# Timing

It's interesting to start off with. I mean, technically, he's very, very good. But the problem with it is that he doesn't mix it up enough.
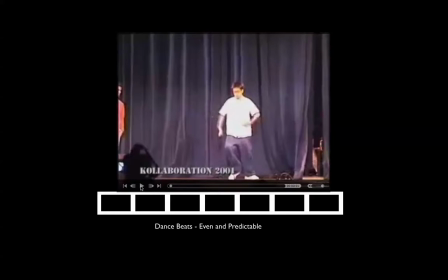So everything happens on the beat, changes, changes, changes, changes, but there's no variation in scale at all. And to the point where people that are over here get upset with him, and they ruin his dance for him.
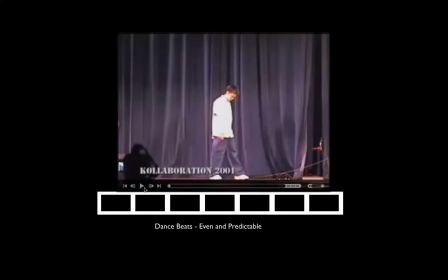They just get bored with what he's doing, and they just basically kick him off stage.
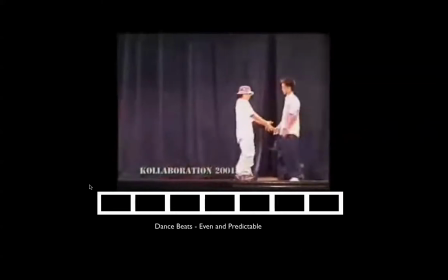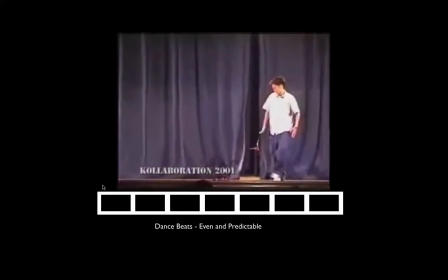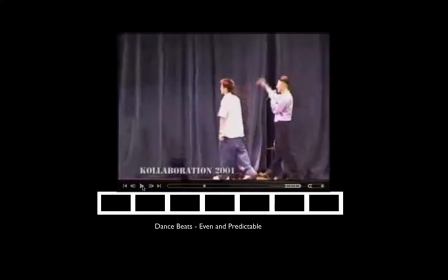So the poor little guy. I mean, look, his stuff was great, but the others thought, you know what,
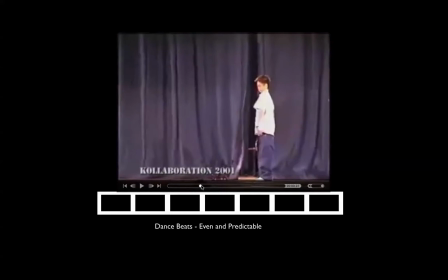you're just pretty much doing the same old thing over and over and over again, so we'll get rid of you. But it was interesting when this guy came out on stage, and you have this variation in scale. So he comes out and he's really high frequency.
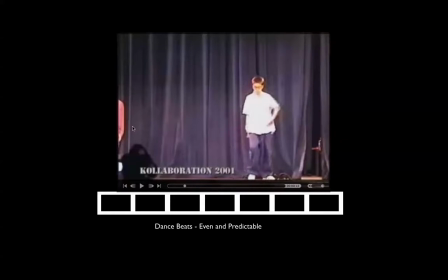The timing in his motion is of interest because it contrasts what this guy here is doing. You know, it was very slow and pretty much the same. Whereas, you know, the contrast when this little guy comes out.
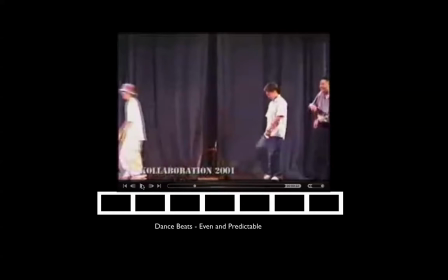It became of interest, you know, because the two are opposite to each other, high frequency and slow and methodical.
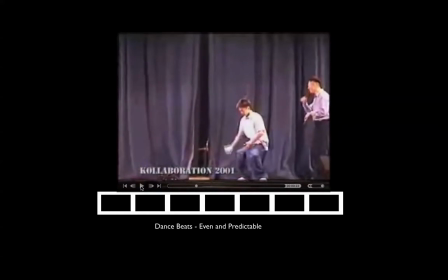So anyway, then what happens is then this other guy comes out right after this little guy. And I just want you to pay attention to how he mixes it up a little bit. At first, he starts off a certain way, but then he just lets loose.
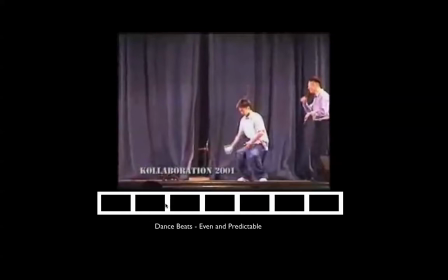And every transition is different. It's different in scale, it's different in speed, you know, how big he makes himself, how small he makes himself, and also, you know, frenetic, high frequency noise, as well as nice, slow, broad pieces of movement.
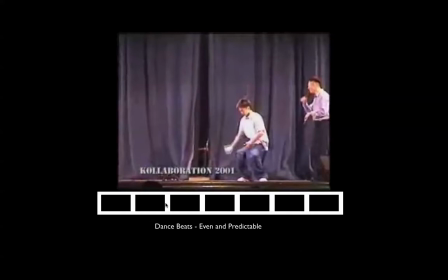And that's what we're talking about when we're talking about timing. It's not only just when things are happening on the beat, or if it's on the beat, but it's also the speed in which it happens on that beat, as well as how big that action is or how small that action is.
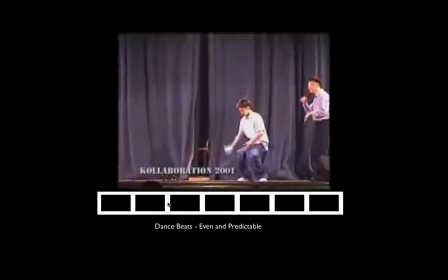So we're thinking in terms of frequency, and we're also thinking in terms of amplitude.